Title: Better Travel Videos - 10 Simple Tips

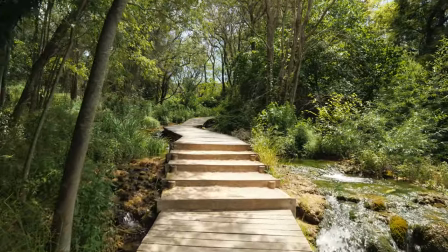8:13 Push-in movements for example are great if you want your audience to feel like they're actually walking on the same path as you do.
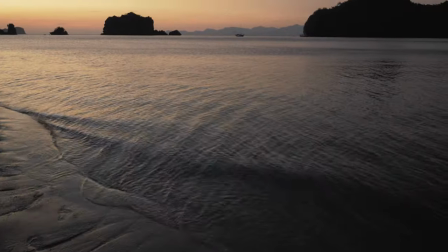8:19 You can also combine things like a push in with a reveal from bottom to top to increase tension.
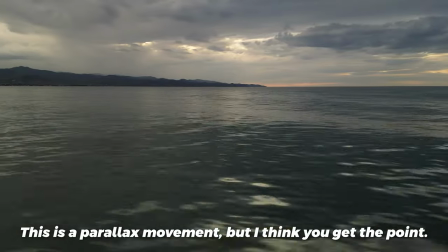8:23 These sorts of camera movements also work with drones and usually have a nice flow. You definitely don't want your footage to look like this though.
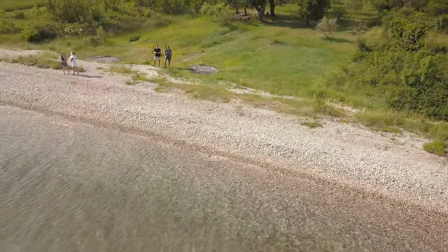Since our brain is automatically stabilizing everything for us, we're expecting it to be the same when we're watching a video.
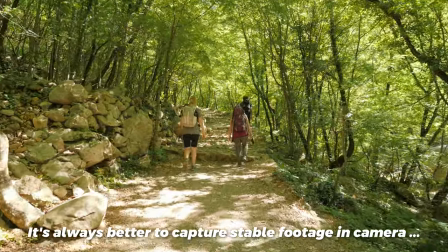8:41 That is why shaky footage is so hard to look at and why you should focus on capturing as smooth movements as possible.
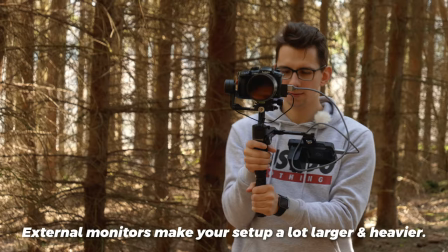8:46 Achieving unique movements in perfectly stable shots like these can be a lot easier to pay gimbal. Remember though that most gimbals are quite heavy and setting it up on the go can be time-consuming. I have made a video about the, in my personal opinion, best travel gimbal when I was in Malaysia and if you're interested in that video you can watch it every day. This is a really big topic but here are my tips for a better composition in travel videos.
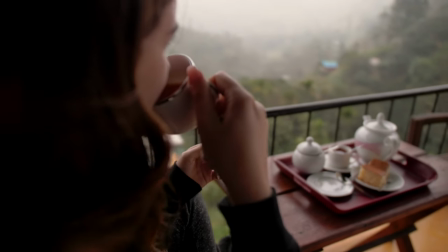9:11 Think about what you want your audience to focus on. This must be absolutely clear when shooting.
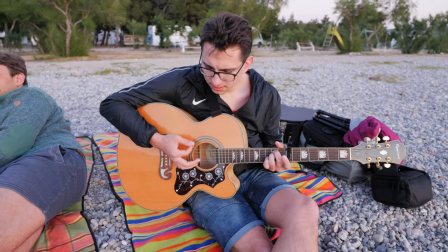9:16 Try to eliminate things that are distracting your views from the main subject. It's not only about what's in your frame, but also about what's not in your frame. So like I said in the first tip, plan ahead what type of shots you need. Set the best time for a relaxed shooting session, and if there are some people, wait until you can get a clean shot.
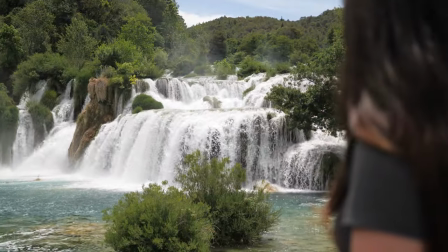9:31 If not possible, use a different angle like a zoom for example. It works for your type of story and makes the footage look as magical as possible. Patience is key here, but if you follow the tips in the very beginning of this video, it will be a lot easier to compose for a nice shot. If you don't know about the rule of thirds yet, you should learn to utilize it to make your composition as balanced as possible.
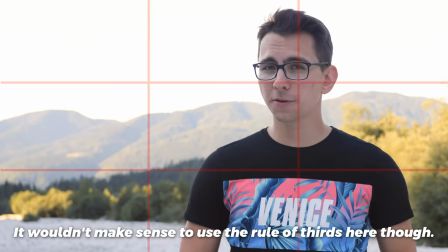9:51 In essence, you want your subject to be sitting on one of the thirds here and always face towards the main. Leave enough headroom when you're filming people, but don't overdo it.
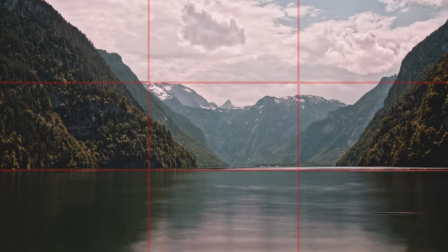9:59 When you're filming landscapes, the rule of thirds is also very helpful, as it allows you to balance the horizon line quite easily on one of the thirds. These aren't rules you should just save into your brain though, without any room for adjustment. it.
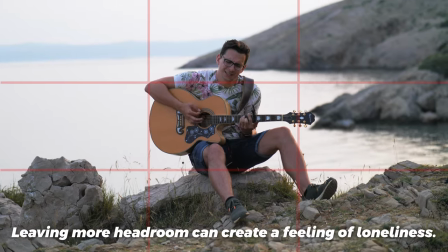10:11 They are more of a guide and if you know about them and what kind of feeling they portray, you can also break them to evoke specific feelings in your audience. This last point is more of a reminder than a tip, but I still wanted to include it in the end here.
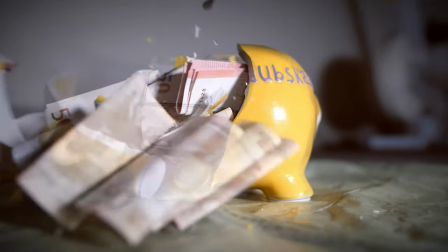10:27 Creating a story with a specific purpose or meaning can be challenging but very rewarding.
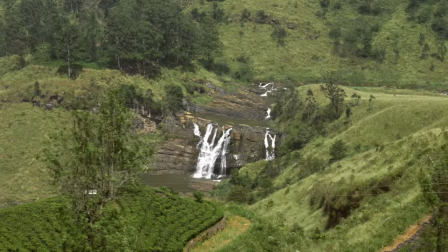10:32 If you focus on getting the right content and follow the previous tips, telling a meaningful story will be a lot easier. Even if you haven't planned your shots beforehand, you can still add voiceover to tell a story with the footage you have and give it a special meaning.
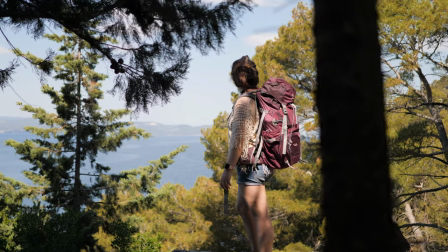10:46 This way you can basically enjoy all the moments while you're traveling, take the best shots you can and then get a good emotional voiceover to tell the story you have personally experienced. If you can make people smile even if it's only in their head, that's a good achievement. Evoking any type of emotion is great. That's what makes people remember your video above everyone else's. And here's a bonus tip.
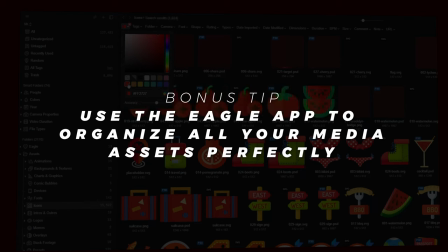11:05 Use the Eagle app to organize all your media assets perfectly.
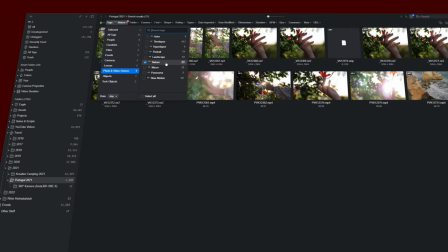11:08 The Eagle app allows you to tag your images and videos, sort them with these tags, put them into different groups, and find duplicates so easily. It's a software I honestly don't want to live without anymore, so yeah, maybe it's also helpful for you. If you want, you can watch my video on the Eagle app where I explain all the important features over here. So that's it with my 10 tips for better travel videos, and that bonus tip right there. Where are you guys going to travel next, and which one of the tips are you struggling with the most? Leave a comment down below so that I can see what types of videos to create in the future. Thank you so much for watching and I'll see you in the next one.